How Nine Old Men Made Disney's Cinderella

You have to observe of people. You have to watch what's going on and see what's funny about them.
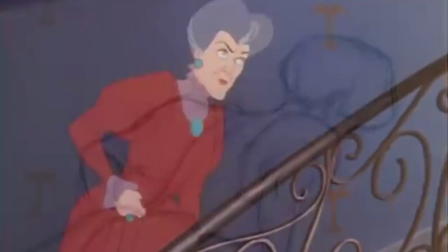258s
Animating Lady Tremaine, Frank drew from live-action reference of the voice actress Eleanor Audley's performance.
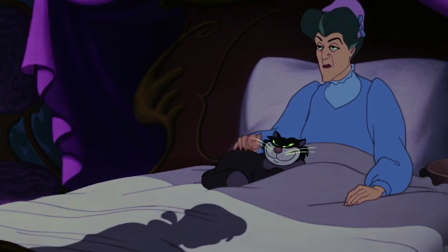264s
But expanding on the reference, he animated those slight pauses in her face, holding the frame just long enough to feel the tension in her expression.
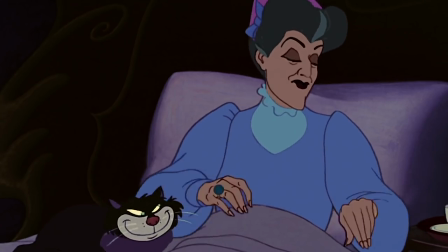274s
This lingering face shows the audience that it matters, it's not a passing motion, it's her personality, her soul. You'd go into his office and he would be searching for ways to communicate to you what he was trying to put into the scene.
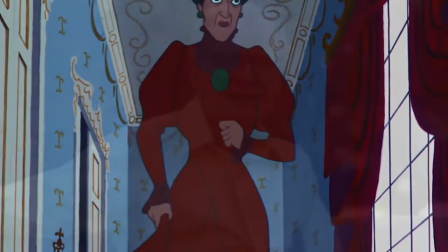287s
There was always some depth to the character he was trying to get. This kind of animation can't be achieved with a simple trace from live action.
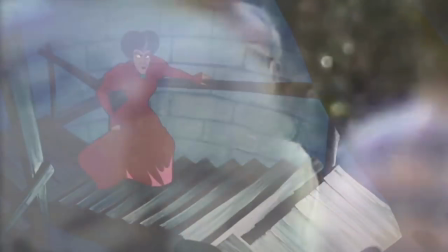294s
It comes out of the brief exaggeration from reality, from Frank's imagination, and a lifetime of watching mean glares.
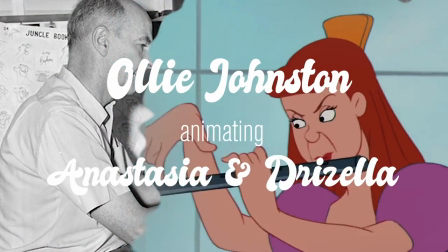302s
A lifetime shared with best friend and fellow animator, Ollie Johnston.
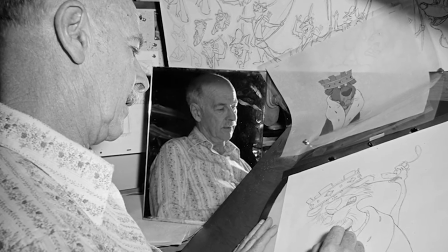307s
Early on at Disney, Ollie Johnston became assistant to veteran animator Fred Moore. Soon after, he had an important role in the animation of iconic characters like Pinocchio and Bambi.
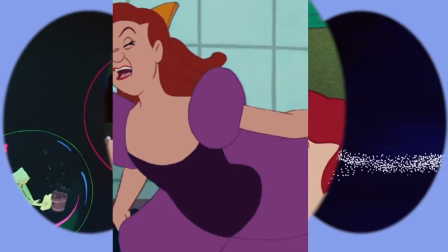317s
On a feature like Cinderella, with such a variety of animation styles, the two stepsisters sit neatly in between realism and exaggeration.
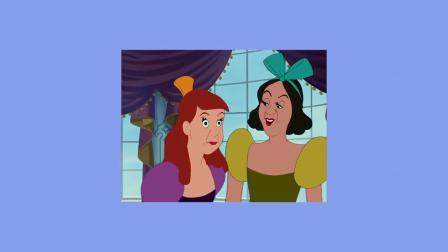326s
To be truly ugly sisters, their gestures and facial expressions had to be realistic enough to believe, but ridiculous enough to make you cringe at the sight of them. But instead of just making them purely ugly, Ollie focused on the comedy aspect. He was even instructed by Walt himself to tone down the ugly for one particular scene.
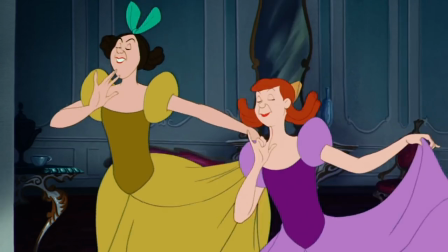344s My daughters, Drizella, Anastasia. Kickrace.
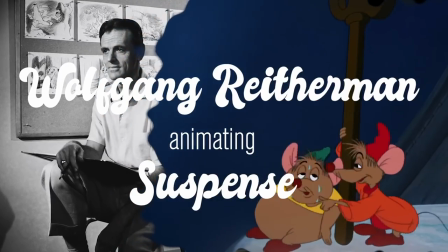352s There's a child, a joy.
Back before his directing days, Willie crafted tense, thrilling sequences comparable to Hitchcock's greatest.
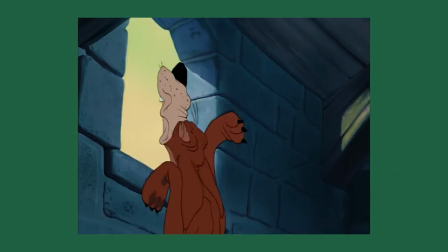360s
Cinderella was no different, with its simplest settings being home to real cinematic action.
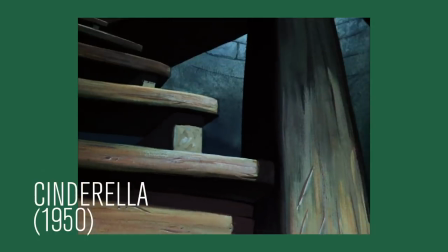366s
Two mice, one key and a towering spiral staircase.
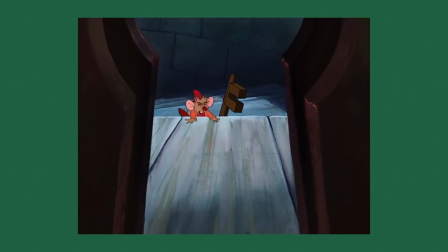370s
Giving the key and the constant brushes with defeat believable weight required a very particular direction.
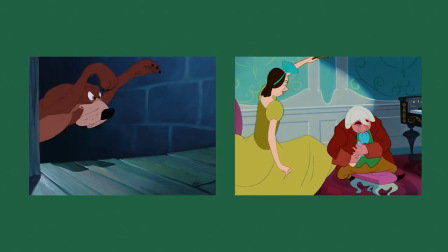376s
The frequent cuts to and from the action incited important anxiety and suspense in audiences.
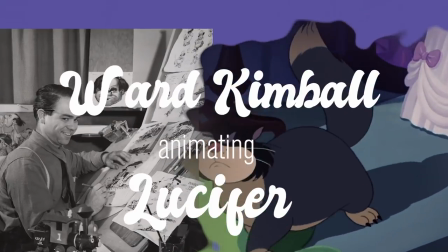384s
Ward Kimball was hired by Disney in 1934 at 20 years old, and by 23 he was rather tired of it all.
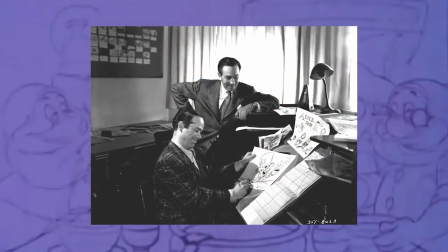393s
Much of his work on the Seven Dwarfs didn't make it to the final cut, but to make up for it, Walt gave Ward the task of Jiminy Cricket, which of course he accepted.
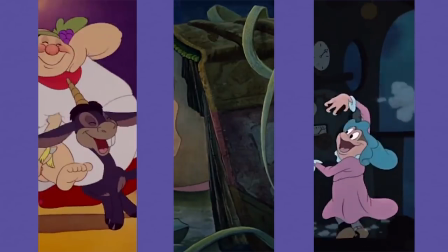402s
Ward was the animator that never grew up, creating scenes as such, defying the expectations of reality with his work.
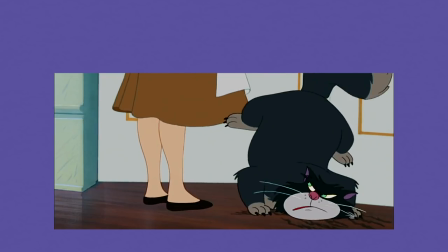409s
When animating Lucifer, he strongly rejected the use of live action and anatomical reference, instead allowing the cat to move around free from realism.
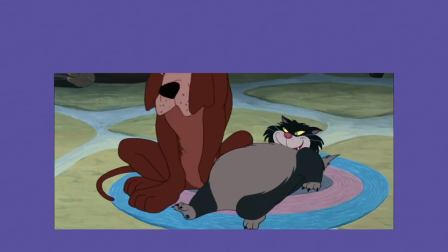418s
The movement is pure cartoon, it's playful and theatrical, true to the classic cat and mouse dynamic.
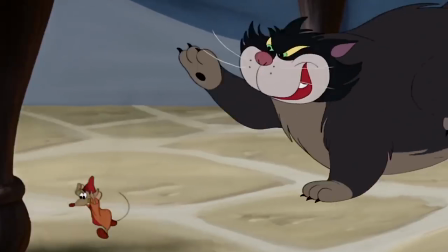425s
With an impossible feline anatomy, so much more can be achieved in the movements.
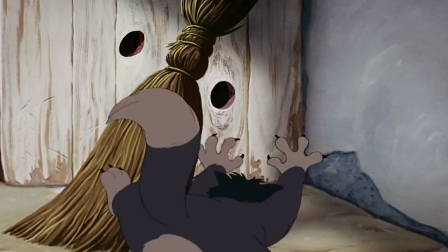430s
Bring this to the playful cat and mouse sequences with Jack and Gus, made for truly memorable gestures. Fellow animator Milt Kahl later said, I could never have done anything like that.
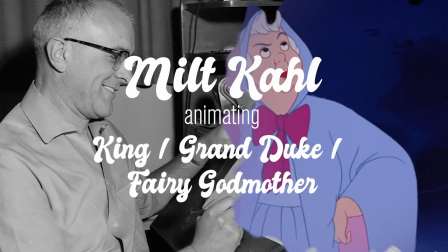443s
Hailed today as the animation Michelangelo, Milt Kahl orchestrated some of the finest scenes of the Golden Age.
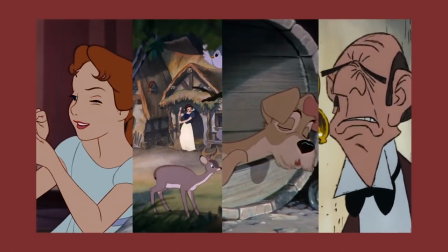450s
Like Michelangelo, Milt's talents were varied and plenty and he knew it. He was confident in his craft to near arrogance, but his work spoke volumes for his words.
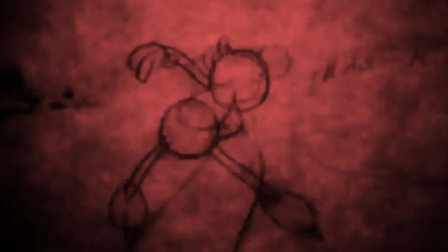460s
He He mastered the mix of straight and curved line work, the precise details in characters' hands,
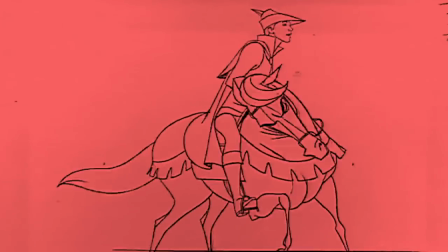466s
and the monumental task of animating personality in the princes. Milt said, never underestimate the benefit of props, and he reflected this in his work on Cinderella.
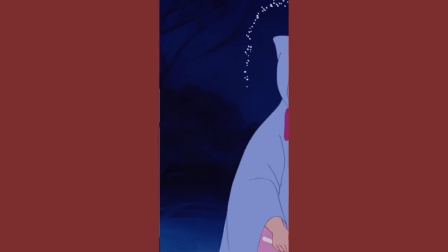477s
The Grand Duke toys with his monocle while the fairy godmother twiddles her wand, and the subtle flares of personality emerge just as we see such delicate handwork.
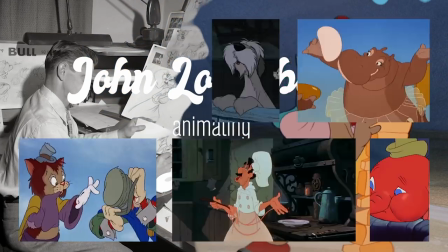490s
Perhaps the most underrepresented of the nine old men, John favoured broad, expressive characters over the subtle human form.